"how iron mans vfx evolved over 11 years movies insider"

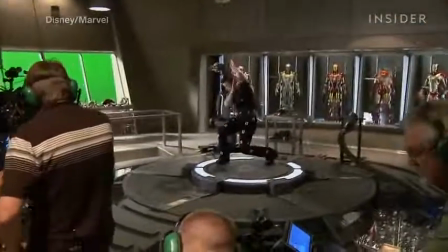Iron Man 3 also had Tony Stark reacting and performing along with the suit assembly for the first time,
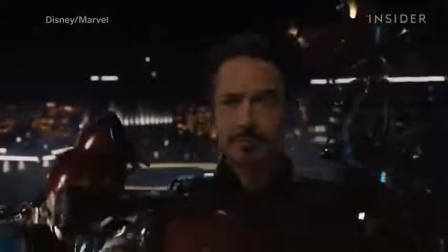a step up from the walking car wash scene in the Avengers, as Marvel wanted an even more advanced look to the tech.
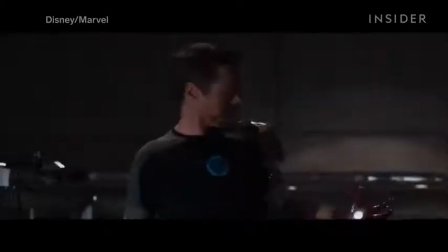This was especially difficult, according to VFX studio Trickster,
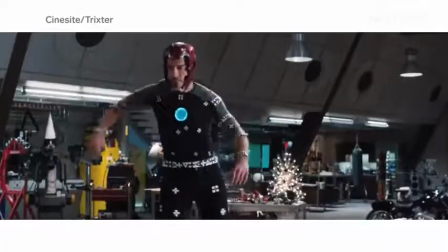since they had to combine rigid metal pieces and flexible human body parts while making it all look seamless.
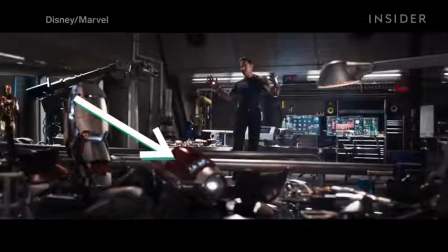24 separate parts were first disguised as what Trickster calls amorphous,
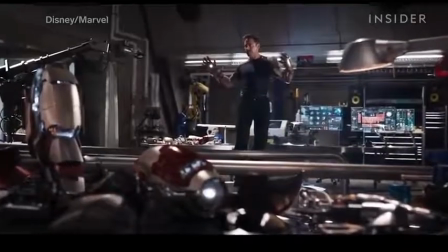mystery slick pieces of technology, alien to any distinguishable suit parts.
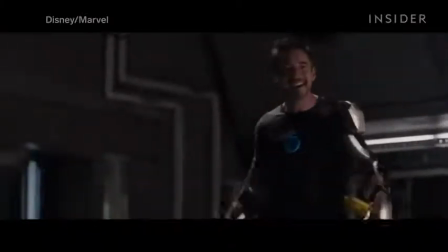Each would then transform into the familiar suit pieces as they flew towards him.
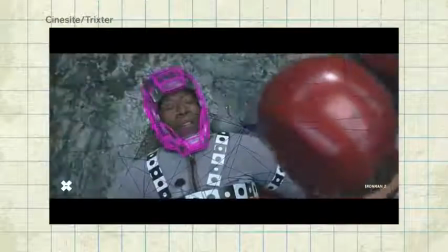As the series evolved from using practical effects in Iron Man to a mix of practical and CGI to mostly CGI in later films,
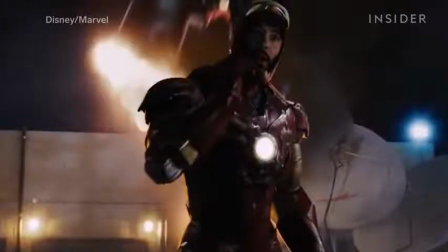suddenly the suit, which was originally tweaked to be more human, would now be tweaked to be more heroic again.
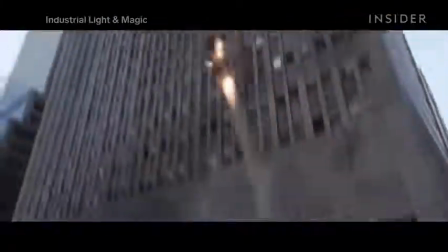We first saw subtle changes in the Avengers with his legs. Little facts that a lot of people probably don't know.
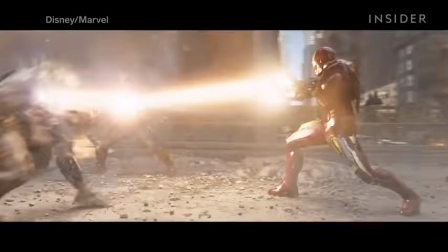Iron Man's legs are longer than a human's legs. His ankle would also have to be a mere 1.5 inches across inside the suit.
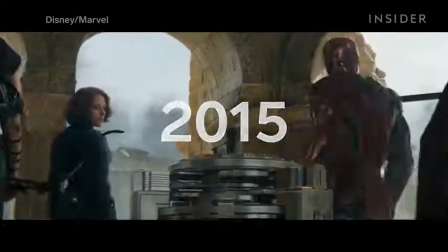Iron Man was also slimmed down a bit in Avengers Age of Ultron to give him more of a comic superhero silhouette.
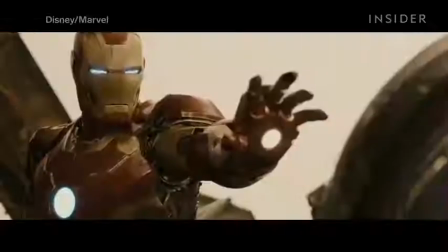Slightly tighter waist, that sort of thing, a little beefier around the shoulders. But the suit evolved yet again in the last two films,
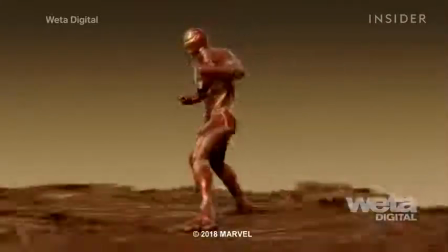forcing the animators to evolve as well and take a whole different approach to how the suit would build and move.
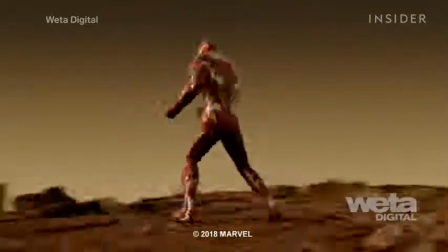Tony Stark was now using nanotechnology,
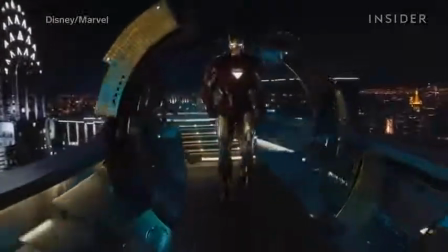so instead of moving around and tracking solid pieces like they did with the car wash scene and the scene in his workshop,
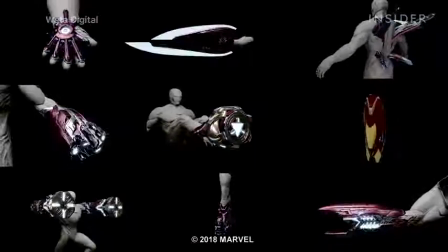they had to establish a whole new process for his suit assembly. Nanotech involves multiple layers of simulations.
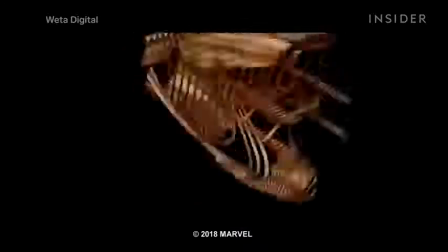A liquid metal simulation would morph to the target shape because they wanted the transformation to feel organic,
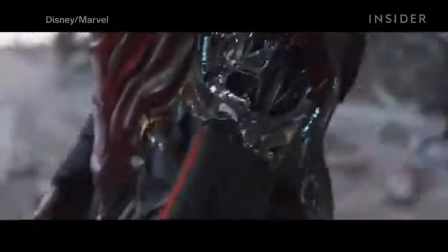but they had to make sure it still felt rigid and that it did not stretch like Spider-Man's suit would.
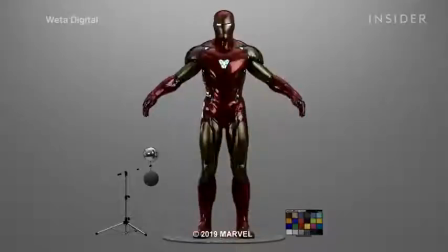The animators relied on accurate shading, a technique used throughout the franchise to accomplish this. Main visual trickery is that through the shading, it looked like metal every single time.
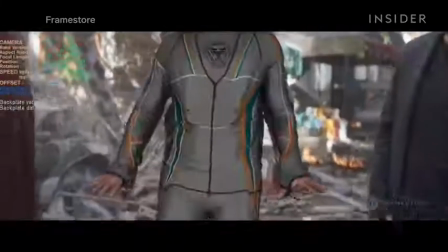Robert Downey Jr. reportedly came up with the idea of having Tony Stark's sweatsuit tighten before the armor shell appears,
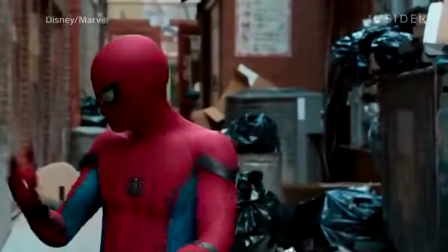similar to Spider-Man's suit, which you can see here, because it would be difficult for the material to form a shell around loose clothing.
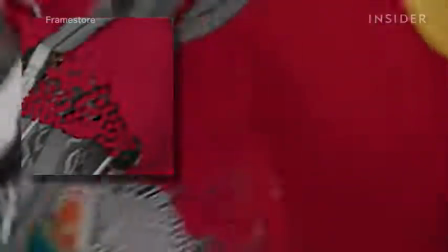If you look closely, octagonal shapes attach together to form the outer layer, while an inner layer of tech and circuitry builds beneath it.
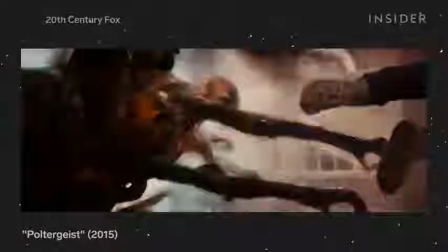Framestore actually created this multi-layer effect using animation tools from its work on 2015's Poltergeist.
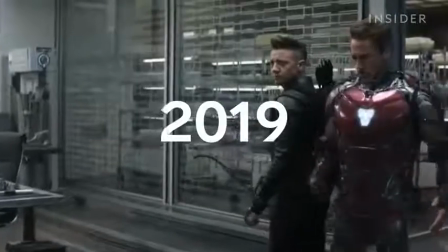For Endgame, this nanotech suit evolved slightly to be a bit more rigid,
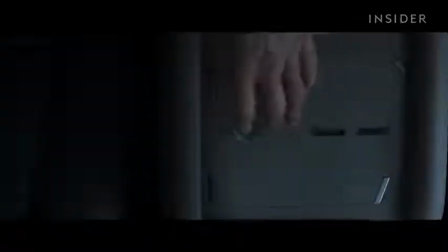with pieces locking into place, more like the suit we saw in Captain America Civil War.
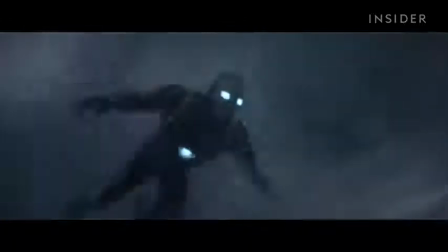We took the lessons that we learned from Infinity War and applied it to Endgame. So it was the same technology, really, but we just had a better handle of it, really.
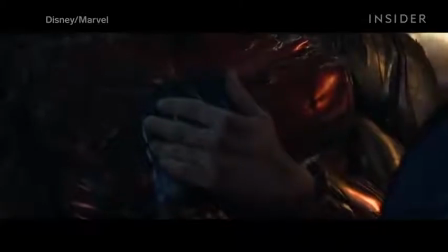While Iron Man's death was the last time we would see the nanotech suit, this wouldn't be the last time we saw Iron Man,
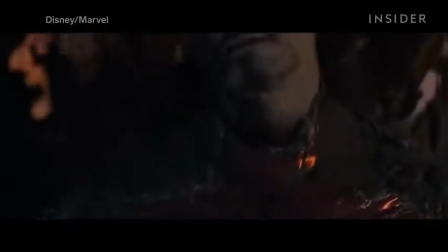as Marvel's innovation continued for his one final cameo in Spider-Man Far From Home.
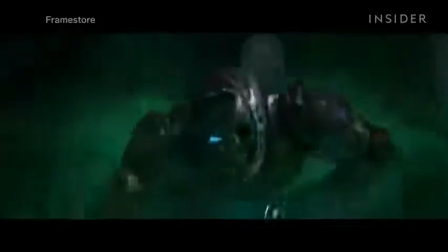This suit was also created by Framestore, and it was actually based on the suit in Captain America Civil War,
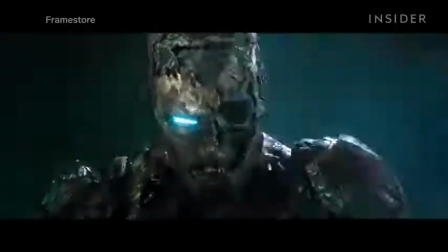because it was more solid looking than the nanotech suit in Avengers Endgame.
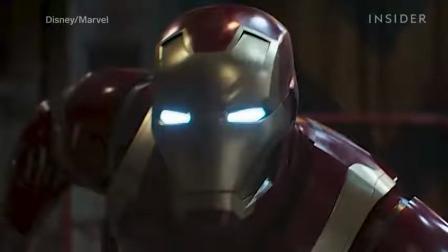To make this suit, they took the same Civil War model and literally broke it down, destroyed it, and created the insides,
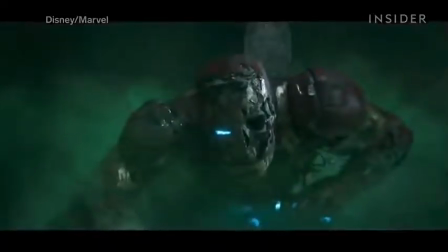which consisted of various wires and circuit boards, using an early scene in Age of Ultron as inspiration.
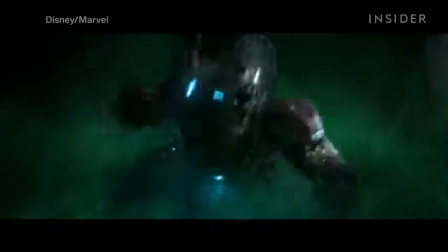There is more detail in the top half of the suit, because more of that is shown up close on camera.
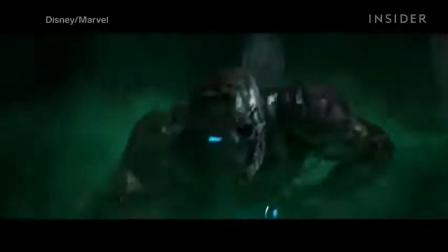And to achieve the undead look,
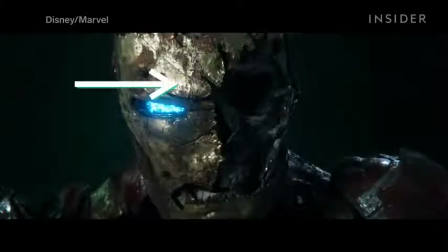first they added the signature metallic sheen of Iron Man, and then they added the layers of dirt and rust.